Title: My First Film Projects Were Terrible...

that underwater shot is a gopro believe it or not i think we used a gopro that didn't have did it even have a yeah it must have had a screen but i couldn't see it or did it have a screen i don't remember did the old gopros have screens or not i just remember being underwater in a pool with my goggles and like trying to aim the shot but not knowing what i was capturing and then we just did it a few times and then we just saw that one shot that was like 50 frames a second or even 100 and and I was like,
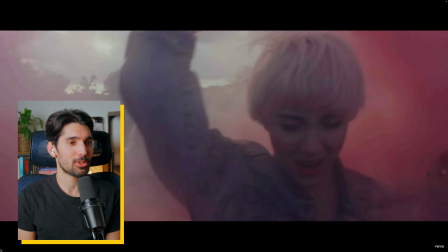oh my God, it looks so cool. Smoke, smoking girls. That's all you need to make a music video.
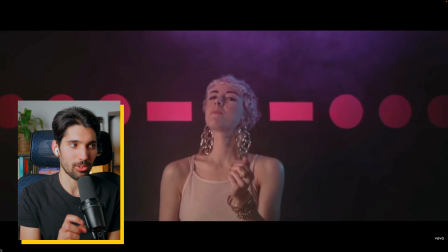Yeah, we built that whole background. So this is not green screen, this is like all real. We got Andy's dad to make this kind of board and cut holes in it.
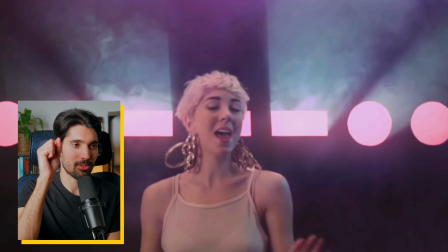Or did we, I think we did it actually. We might've done it in Andy's dorm room.
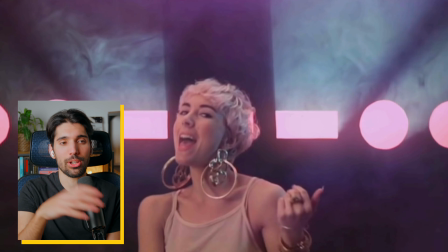And then we just pan the lights through it and with all the smoke, it made like a really cool kind of gobo pattern behind her.
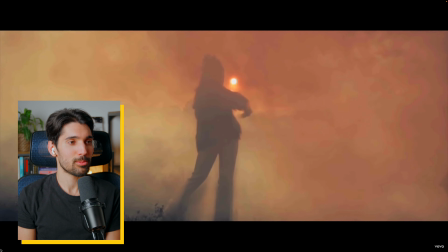Yeah, we used no green screen in this if you were curious. oh i remember like this
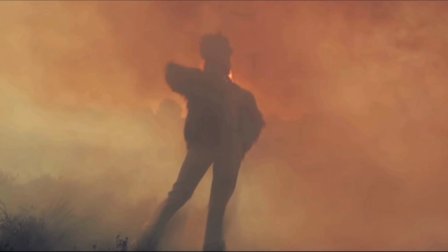shot i had on my like cinematography
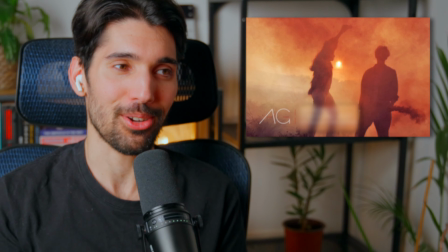business card for ages like i was super proud of i did this shot it's cinematic adam grasso cinematographer come to think of it that's a really good shot that's the
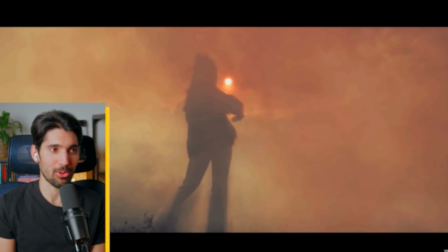sun behind her so yeah like pure golden hour with this orangey smoke and then you just have this like natural spot coming through it i mean minus the
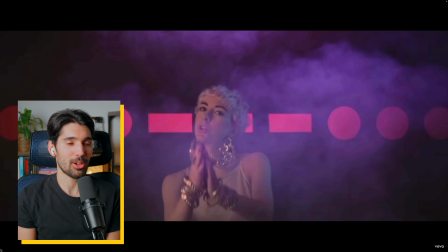resolution and everything else it still looks really nice coughing our guts up after this the smoke was just like yeah and i think we were
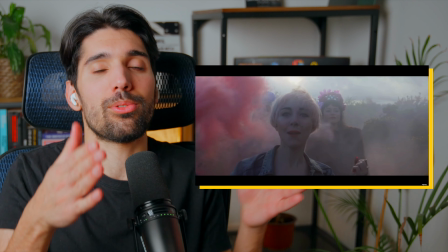trying to bounce light in her face and then the path was so narrow that we just couldn't bounce it back so we just decided to
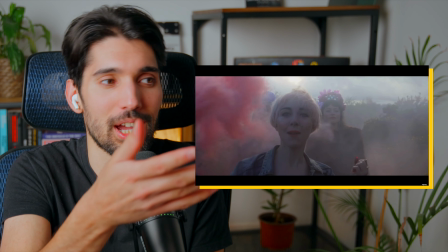backlight them and hope for the best that you could still see their faces i mean you can but yeah like would have been nicer to bounce some fill
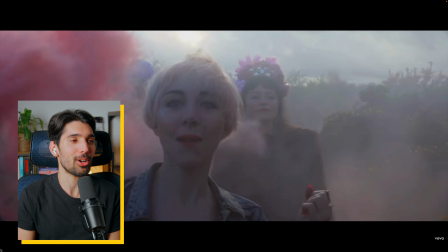light into the face just to brighten them up a lot because it doesn't look so great
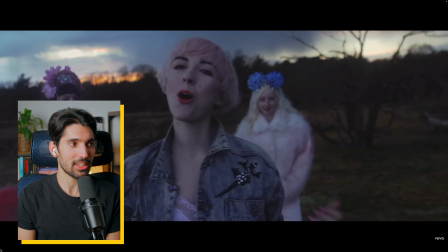yeah even this like what this light is crazy in the background like what is this look at it we got so goddamn lucky sky was so epic yeah this might be the first video that i graded
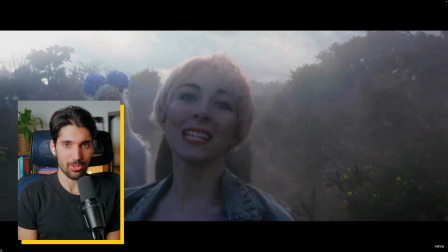in davinci resolve like learned the software and just graded every single shot from scratch yeah i've come a long way since then with davinci and grading in
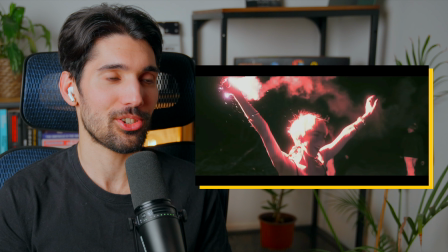general oh this with the flares this was like the last thing we shot in the day and i had no idea how bright the flares were
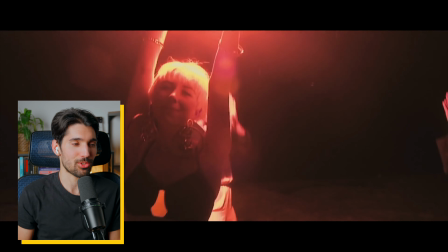and we only bought like a couple and we so we didn't want to just use one to check exposure so yeah but when she did light it we
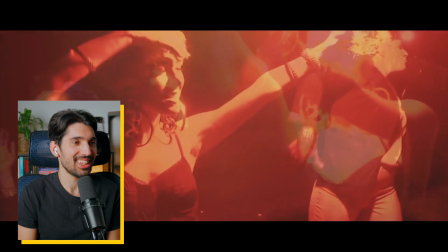it was just all overexposed on camera because it was way too bright oh yeah i remember this shot we had a generator led lights sucked back then like they were so crap and i could get loads of free fresnel lights from my uni and yeah we had a generator and it was a pain in the ass to use because it kept dying and like I'd never used a generator before I had no idea and yeah we got this shot I think just before the generator died but I just have a vague memory of the generator just being a pain in the ass and we paid for it and
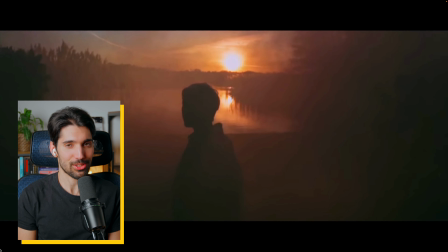it only caused us problems oh yeah see that's a cool shot look look at look at the sun like look at that that's crazy that that's real I think this was the first video that I ever used like a steadicam or a glidecam at least like my own cinematography
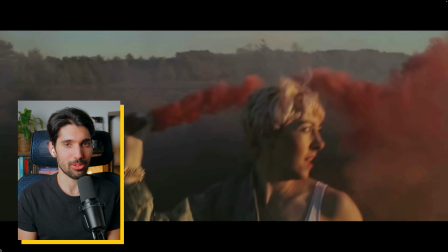uh video or music video and yeah like i was sprinting with her full speed and the glide cam you see it's like super shaky and not level but you know it looks pretty it looks all right it's passable yeah it's all right it's you know it is it is what it is like obviously like the gear has evolved massively since then it would be way easier to make this
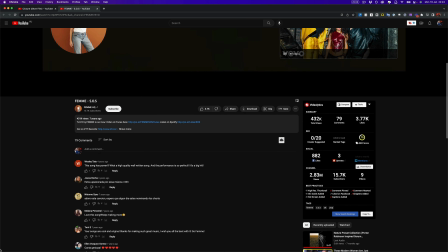now like with led lights let's go for 431k views
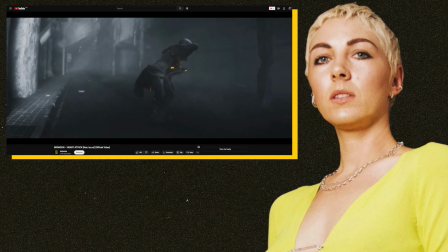so you know femme she's now called laura and she's done some pretty big hits. I think this video is even still on my website because I don't mind it.
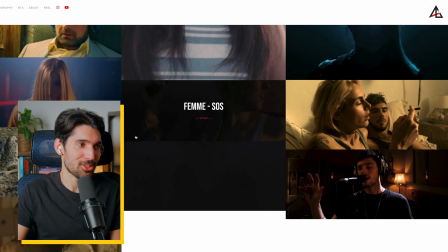It's kind of nice. I'll probably take it off my website eventually once I fill this up with other projects. But in hindsight, a lot of this is like we could have come up with more interesting concepts. We were lacking on ideas eventually like what can you do in a music video to make it look cool?
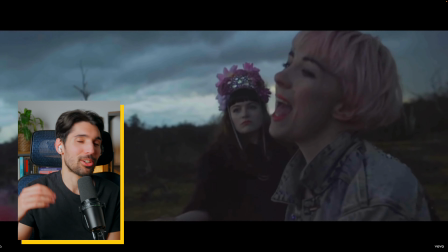It's a vibey shot. So then like this and vibey shots like we could have come up with more interesting concepts and use the studio elements better. It is what it is.